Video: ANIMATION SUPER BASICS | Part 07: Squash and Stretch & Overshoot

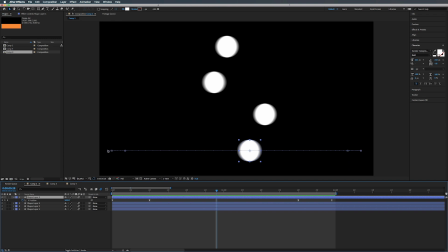4:02 And when it's at its points over here, where it's kind of squishing over into this corner before it shoots off on the other side, we want it to be stretched vertically. All right, so what we're going to do is we're going to hit Shift and S, and that's going to bring up our scale.
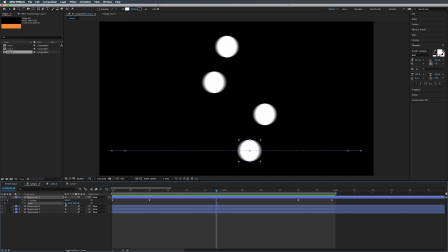4:21 And we're going to click on the stopwatch. All right, and we're also going to get rid of our link here. So we want to take this 100. And we want to make it maybe 120, just like that.
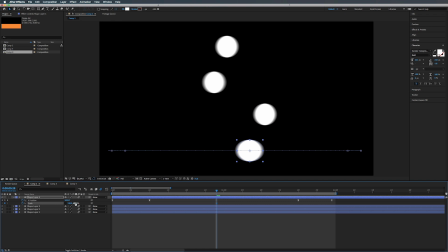4:37 But what we also want to do is lower this one by the same amount. So we raise this by 20, we want to subtract 20 from this, so 80. So what this is doing, by doing it this way, you want to keep the same amount of volume.
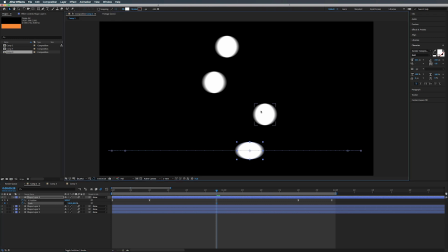4:55 So the dot is the same size as these other dots. It's just proportionally stretched. And that's what we're going for in here.
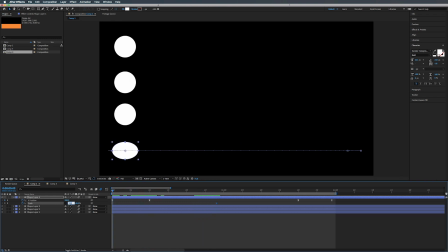5:05 So actually right here, we want to set this back to 100 and 100.
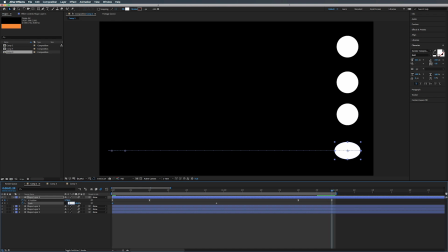5:14 Same with the last keyframe, 100 and 100.
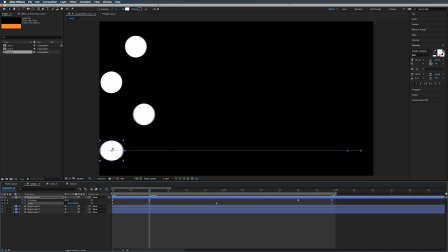5:20 All right, so when we go over to here, this is another, it's kind of like another part of wind up. We want to do the opposite. So we want to make this the smaller number. So let's do like 90 and 110.
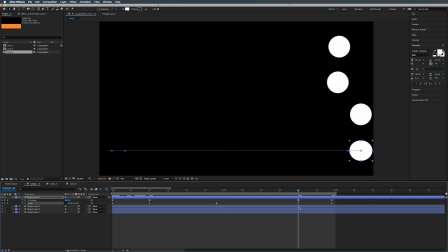5:39 All right, and for this side, we're actually gonna make it a little more extreme. So we're gonna make this 70 and 130 because it's really squishing against that.
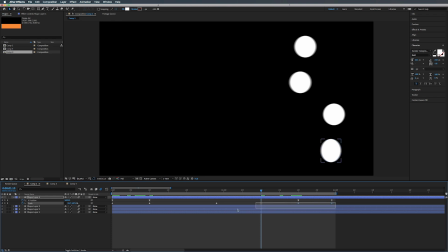5:51 And of course, we want to easy ease our keyframes.
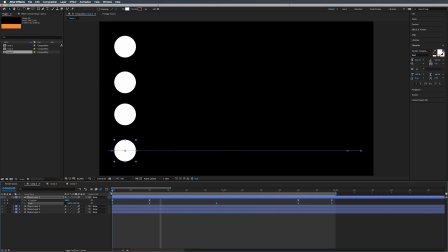5:57 And we can see what that's doing. It's starting off, you know, it's regular shape.
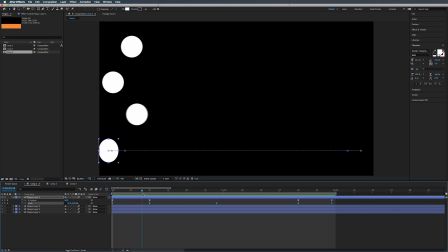6:02 It's getting distorted as it's pushing back this way.
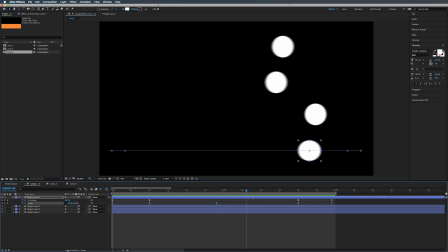6:05 And as it pushes forward, it stretches out and then squishes back up and pops back into place.
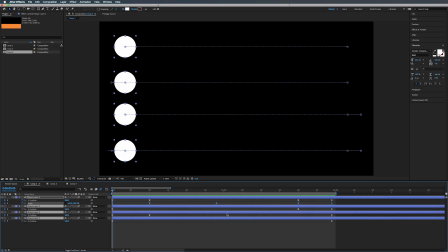6:14 All right, so let's select all our layers here. Hit U and select all the keyframes. And we're just gonna shorten this to about 1 second. So hit Alt or Option and drag this last keyframe to the 1 second mark.
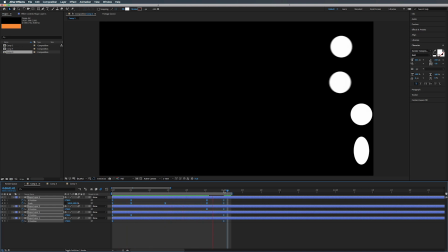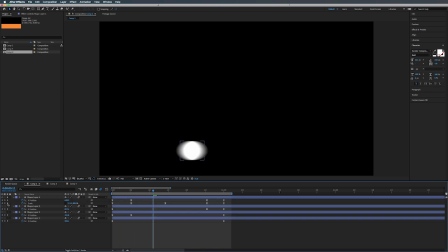6:40 Now you can see, if we just solo this one and this one, you can see how that changes the shape there. And it just adds so much more dynamic to your movement.
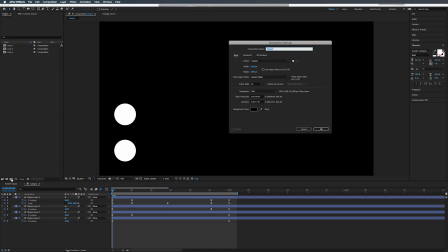6:55 All right, so let's do a little quick composition here. 1920 by 1080, 30 frames.
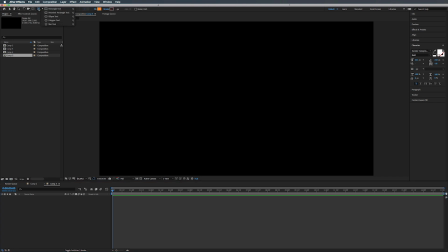7:05 That's fine. So now what we want to do is create a rectangle just like this. I'm making mine orange because that's the color it is right now. You can make yours whatever color you want.
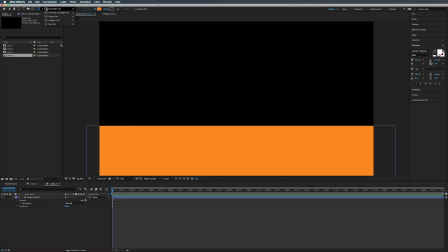7:24 All right, now let's click off of here and go to our ellipse tool and double click on that.
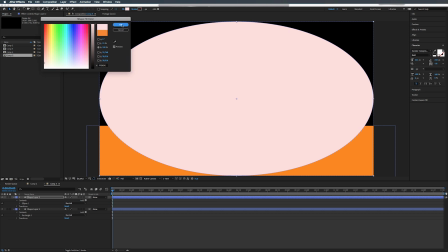7:30 Change this to white or that color, whatever.
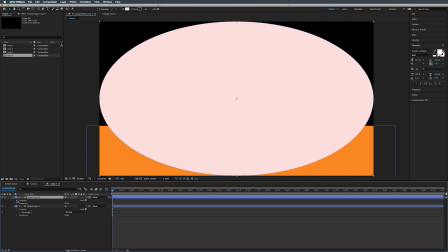7:36 All right, so let's open up our contents. If you don't see it, you just twirl open your shape layer, contents, ellipse, ellipse path one, and we're gonna uncheck the constraint and we're gonna type in 1080 by 1080.
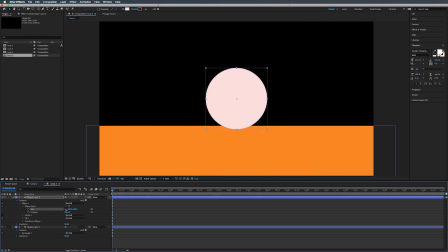7:55 Reconnect those and we're just gonna bring this down to size, something like that. All right, let's move this up above here, or just move that to right there.